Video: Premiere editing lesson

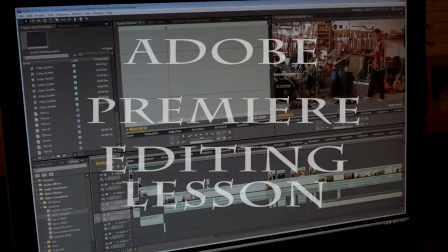Blair.
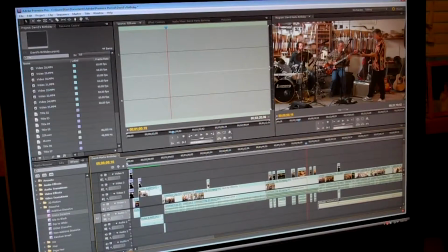I know you say you want to get into the editing, so I'm going to assume that you're really sincere and you want to learn. So what I'm going to do is I'm going to take a little bit of time here and show you how I put together
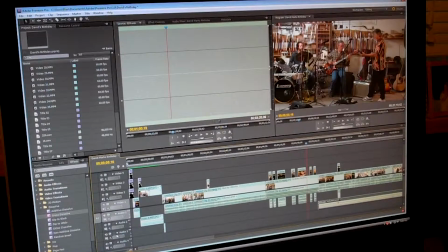quickly the party video and my thought process. I know you like to take notes, but if you can just watch this and kind of get an idea of my thought process, then maybe it'll help you out.
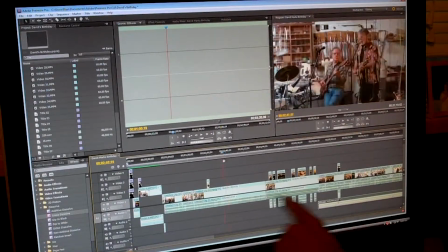Okay, this is your timeline, as you know, down here.
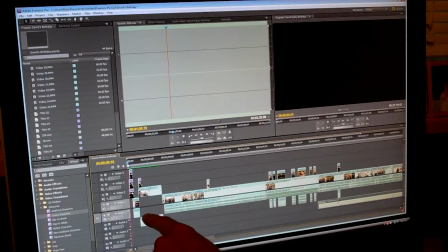You go all the way back to the beginning, and the first thing that happens is it comes into, it has one title up over here. And you see I have 1, 2, 3 titles. Well, if I, let me zoom it in a little bit bigger here.
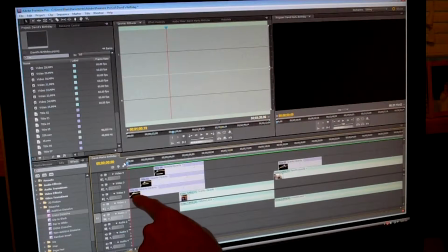There you can see I stepped them off to each other. And you notice that this little fader right here, that's in the middle here, that fades it up.
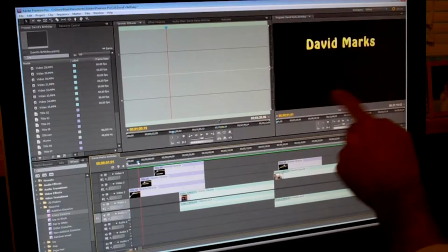So it faded in slowly, and then comes the next title, which also fades in, and then the next title that fades in.
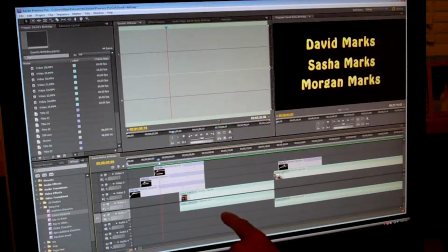And over here I had them fade out, but I had this one start a little bit early,
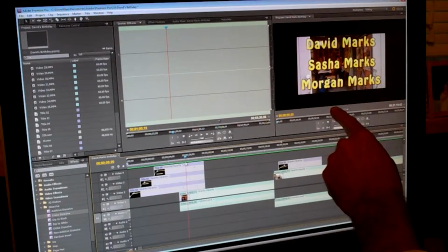starting to fade, then the next one starts to fade, then the next one starts to fade.
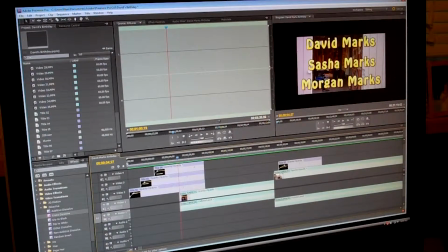And so they all went in. I dropped, let me back up a little bit. When you capture your video, the first thing I do is I play the whole thing and I watch it, and when I see a little section, like this little clip from here to here,
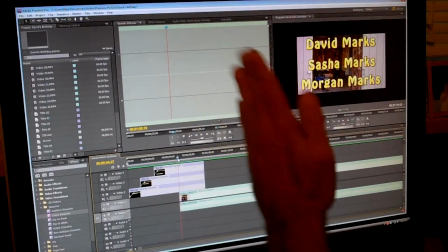I just copied, I put 2 markers, an in and out marker, and I dragged it over to the timeline.
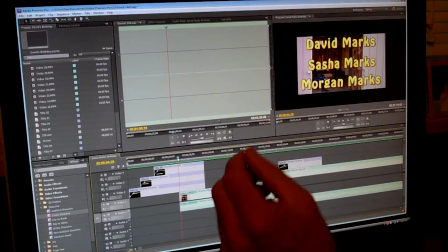And I kind of lay them in areas.
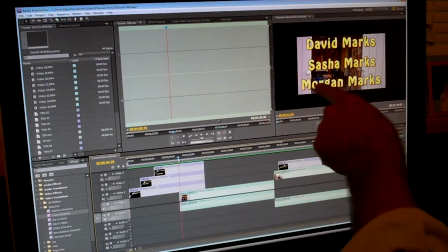So I wanted an area for the beginning of the party, and this was all, as you can see, it's a smaller format here, so this is all for the flip video.
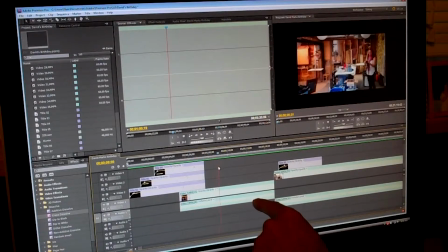So I took a little bit of Sasha in there. I wanted to show that your shop can be a living room. So I put that in there. Then I dropped in another bit here of you playing your drums.
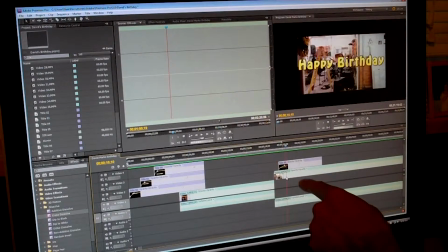That was in the beginning. And I threw a little happy birthday title in there, faded it up and faded it out.
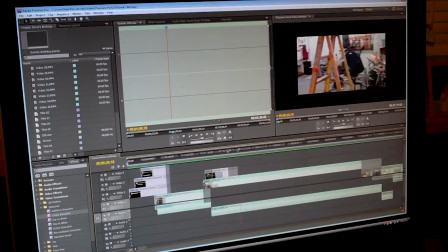Now let me reduce this so you can see the whole thing, the whole timeline.
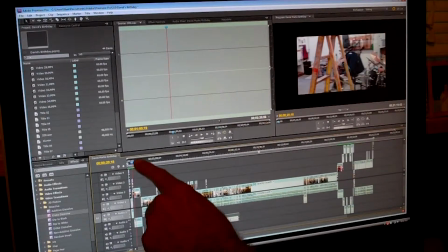There's the whole timeline, and you can see there's a lot going on there, a lot of activity.
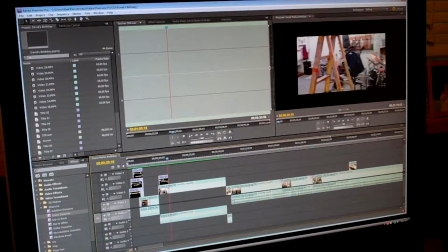But you can do it rather fast if you think about it in kind of like a story. So I thought, okay, I got the beginning of the story, so I'll throw some bits in there to start the story, and then I wanted to start building on it.
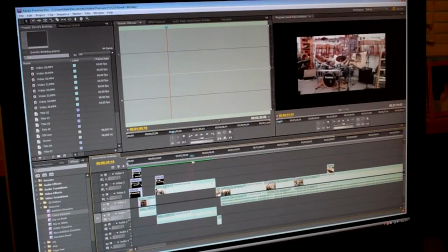And I thought, how would you like to see it? And I know that the band is really important to you, so I threw a little bit of you playing the band.
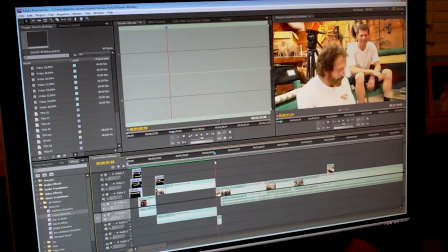And I captured a little bit, and this I thought was kind of funny.
You know, you're turning it back into a wood shop.
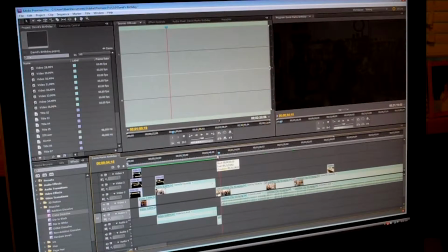Yeah, okay. Well, you thought you'd never turn it back into a wood shop. I thought, okay.
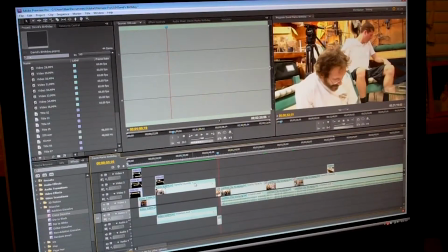The hell with turning it back into a wood shop. Yeah. All right, well, there's your real attitude.
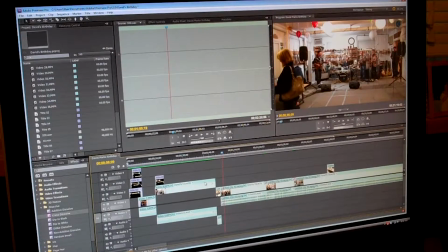And I started off early with a little bit of your early practice without a lot of people around. And actually that was some of the best sound that I had, because the rest of the sound for the music was sort of a combination of sounds of everybody in the room and the music and everything combined.
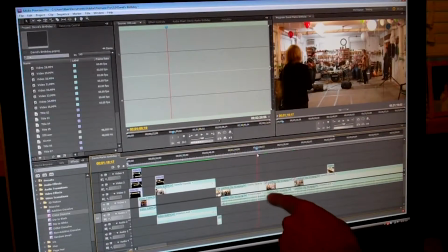So I caught a little bit of sound from 2 clips. I didn't do the whole thing, but I showed a little bit of it. And I wanted to break it up. So I had a little bit of you playing. This gal here brought you a card.
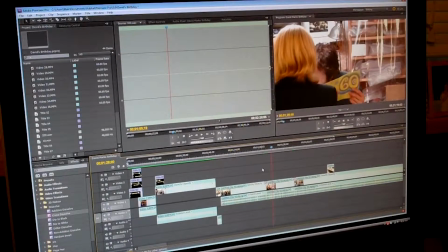And I wanted to say something about you turning 60. Okay, there you go. So I started off, you got the story is going on.
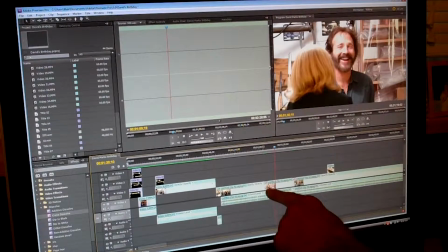And you note these little things right here. These are transitions. I drag a cross dissolve and I put it between the 2 of them. You notice I butt the clips right up next to each other, and I put the cross dissolve so that when this one turns into this one, it does a cross dissolve.
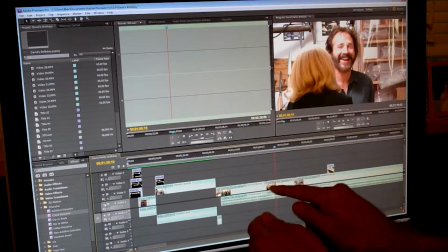And there's a couple ways you can do that. You can separate the 2 clips and overlap them and do the cross dissolve with the dissolve line in the middle. You know, one down and the next one up, but then the sound will overlap.
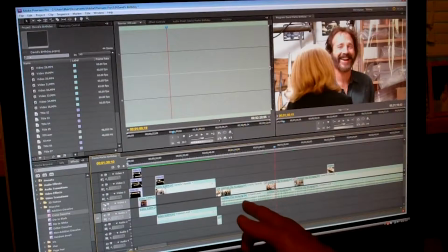And I didn't want the sound to overlap, so I just put it up to so the sound runs right up to the end and then starts over, but the video cross dissolves. So there's a lot of ways of thinking about it. Let's move on. And I threw a little bit of this in here.